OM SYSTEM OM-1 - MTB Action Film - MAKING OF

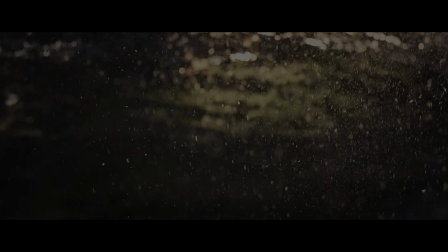(0:00)
This is the behind-the-scenes look into the specialized Levo SL action video.
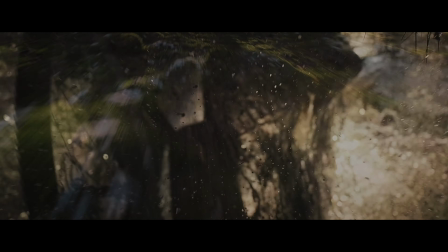(0:04)
In this video, I'd like to share some details on my process behind this piece.
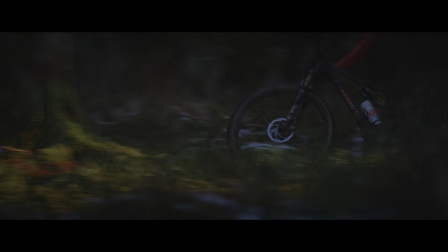(0:09)
We're going to deep dive into some of the equipment and technology used, and specifically the new OM system, OM-1 camera and its features.
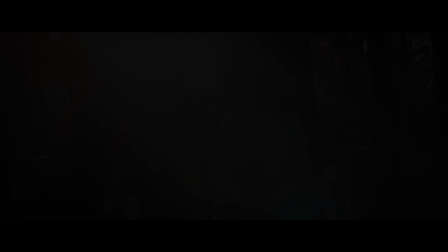(0:17)
And hopefully, you get a better understanding on how I execute action-focused shoots like this one.
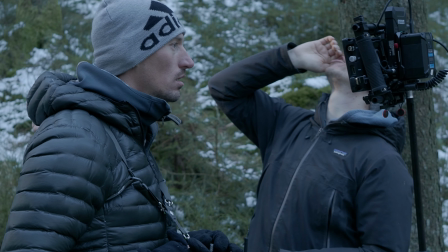(0:22) Action!
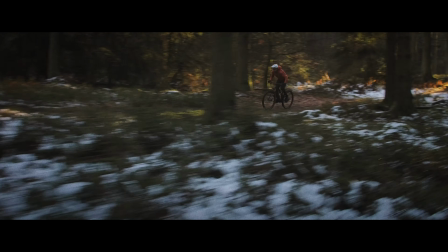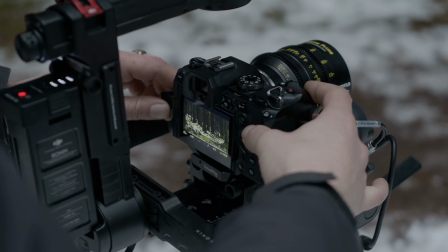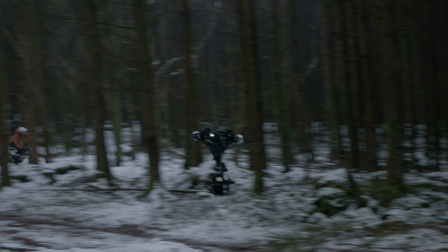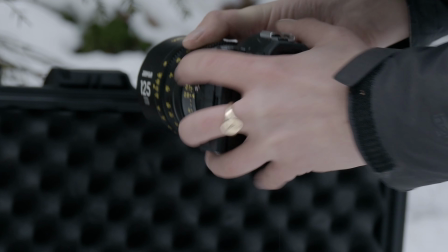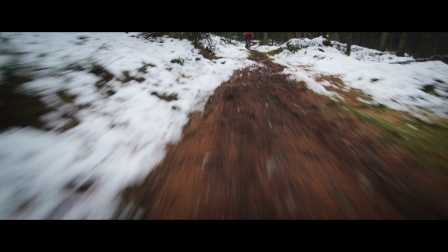(1:07)
My name is Eyre-Walker and I'm an OM system ambassador, and I make a living as a professional photographer and cinematographer.
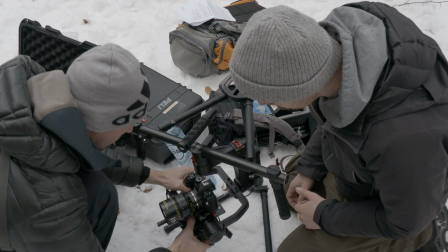(1:14)
Mostly my work is focused on outdoor and adventure stories.
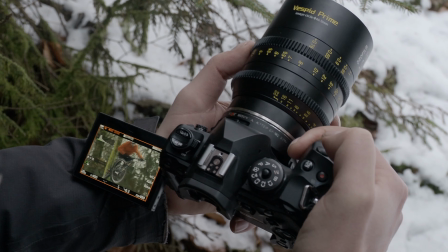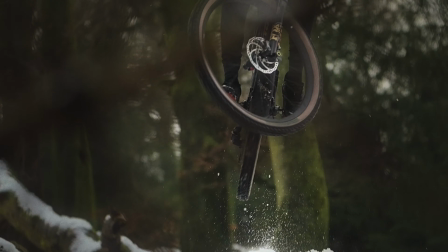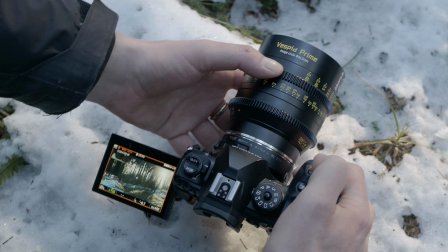(1:27)
When OM System approached me and asked if I could shoot some high-speed action in order to show off the slow-motion features of the new OM-1 camera,
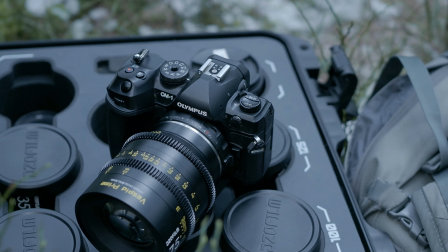(1:36)
I decided, instead of just slowing down random things, I wanted to do something a little different.
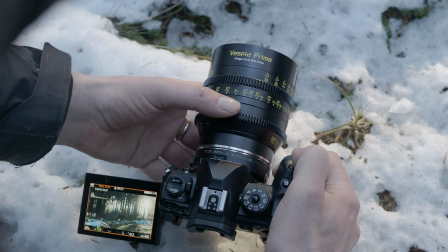(1:43)
So after a few weeks of planning and trying to figure out what and how to shoot,
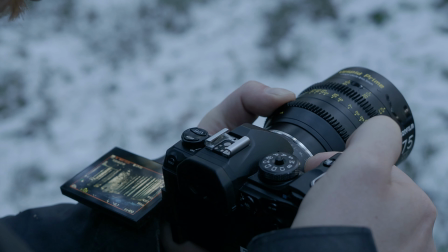(1:48)
I teamed up with a local Specialized dealer and with Specialized directly in order to create a promotional piece for one of their e-mountain bikes.
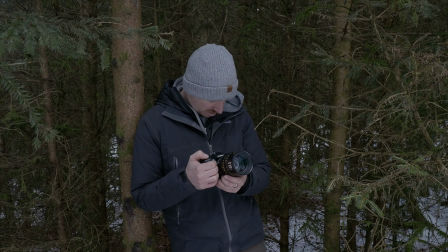(1:56)
Not only would this be a great opportunity to show off the new camera and its features,
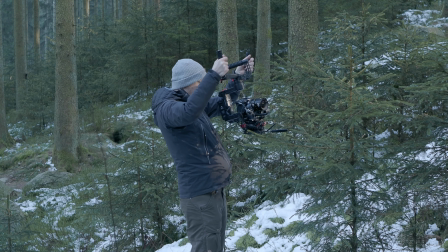(2:00)
but also demonstrate how the OM-1 is capable of producing high quality
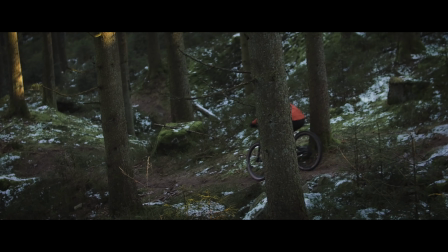(2:05)
material a big client like Specialized would use to promote their bikes with.
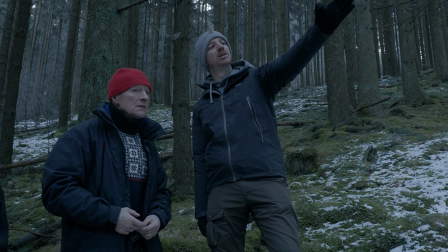(2:12)
Behind every cool project there's more than just an awesome new camera. In fact, it took me around a month to just plan and pre-produce this project.
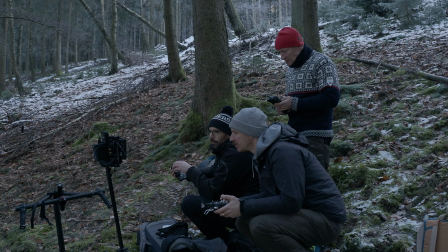(2:21)
But far more importantly, it's the amazing crew of people who helped me bring my visions to life.
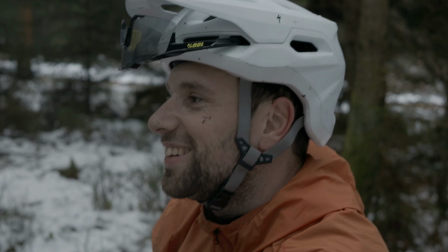(2:27)
And for this project, I put together a crew of 7 people. Our rider was Jimmy, who works for Specialized as well.
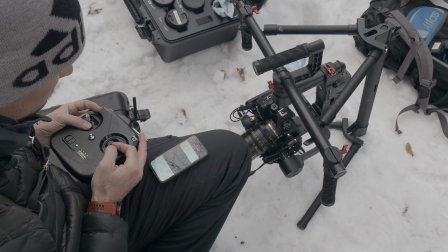(2:34)
Wesley, the gimbal operator once the camera was on the cable cam, and really my right-hand man when it comes to shooting anything.
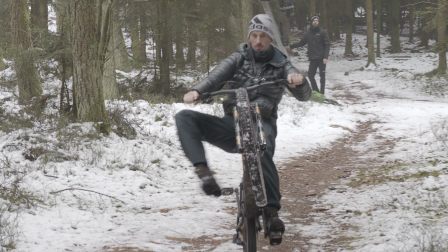(2:42)
He's so familiar with bike riding and filming bikes. I couldn't have done this without him. Then there's my dad Piers and Alain, who were the cable cam crew / location scouts, also really useful.
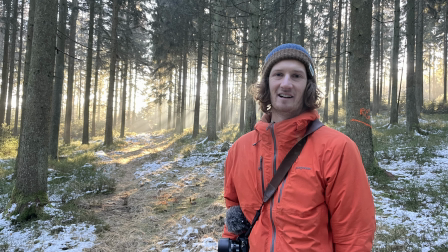(2:54)
We had Roy, who was the behind the scenes / making of guy, and Dany,
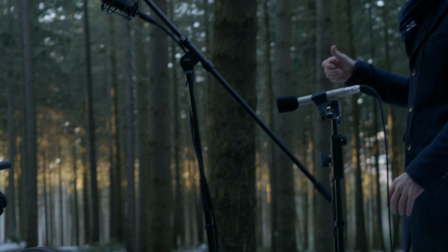(2:59)
who came on location to record some of the sounds that would play a really important role later on in the cut.
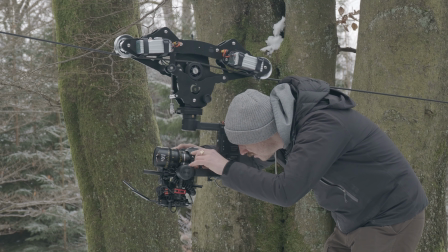(3:05)
And then there's myself. I was the director, cinematographer and editor of this piece.
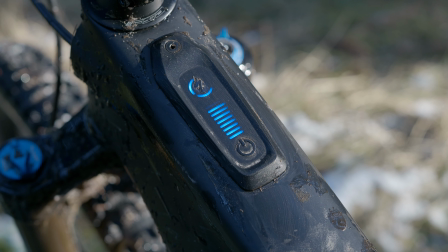(3:12)
For this film, the goal was to show off the Specialized Levo SL mountain bike and how light and maneuverable it is.
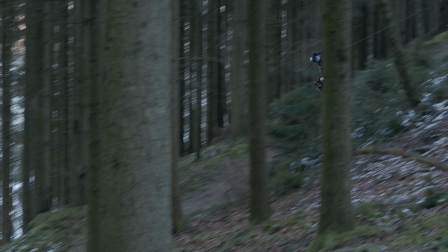(3:21)
So to sell this feeling, I wanted to capture super smooth, fast-moving footage of the rider shredding through various kinds of landscapes.
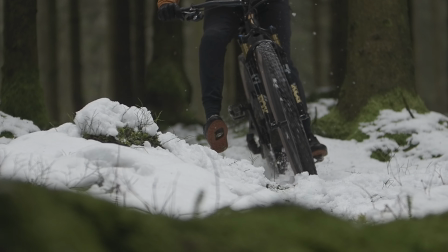(3:29)
And of course, some really cool slow-motion action of the bike mechanics moving and working to help the rider navigate the trail.
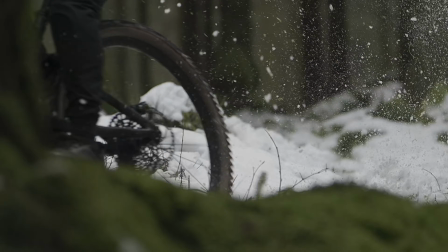(3:37)
But the biggest problem that we had was the bad snowy conditions.
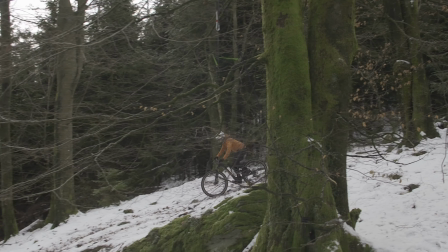(3:42)
They didn't allow for really fast or smooth riding or for big jumps or anything like that.
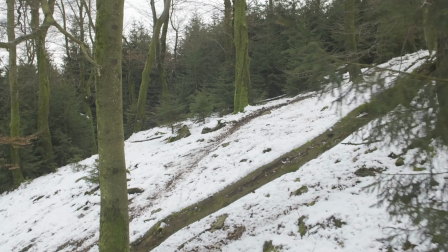(3:47)
So to enhance that feeling of flow, I had to compensate with super fast and ultra smooth camera movement.
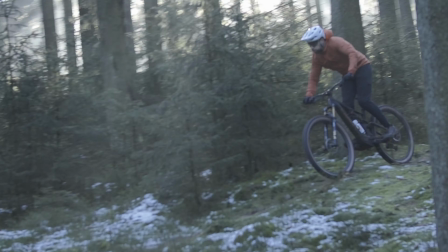(3:53)
Now to achieve that, I took advantage of 2 things. 1, the camera.
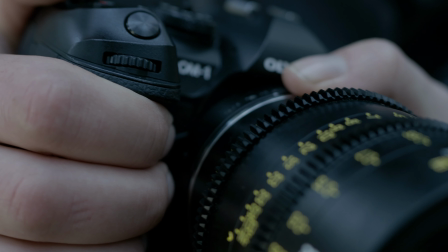(4:00)
The main focus here was obviously to create something that would place the key video features of the new OM-1 camera in the foreground.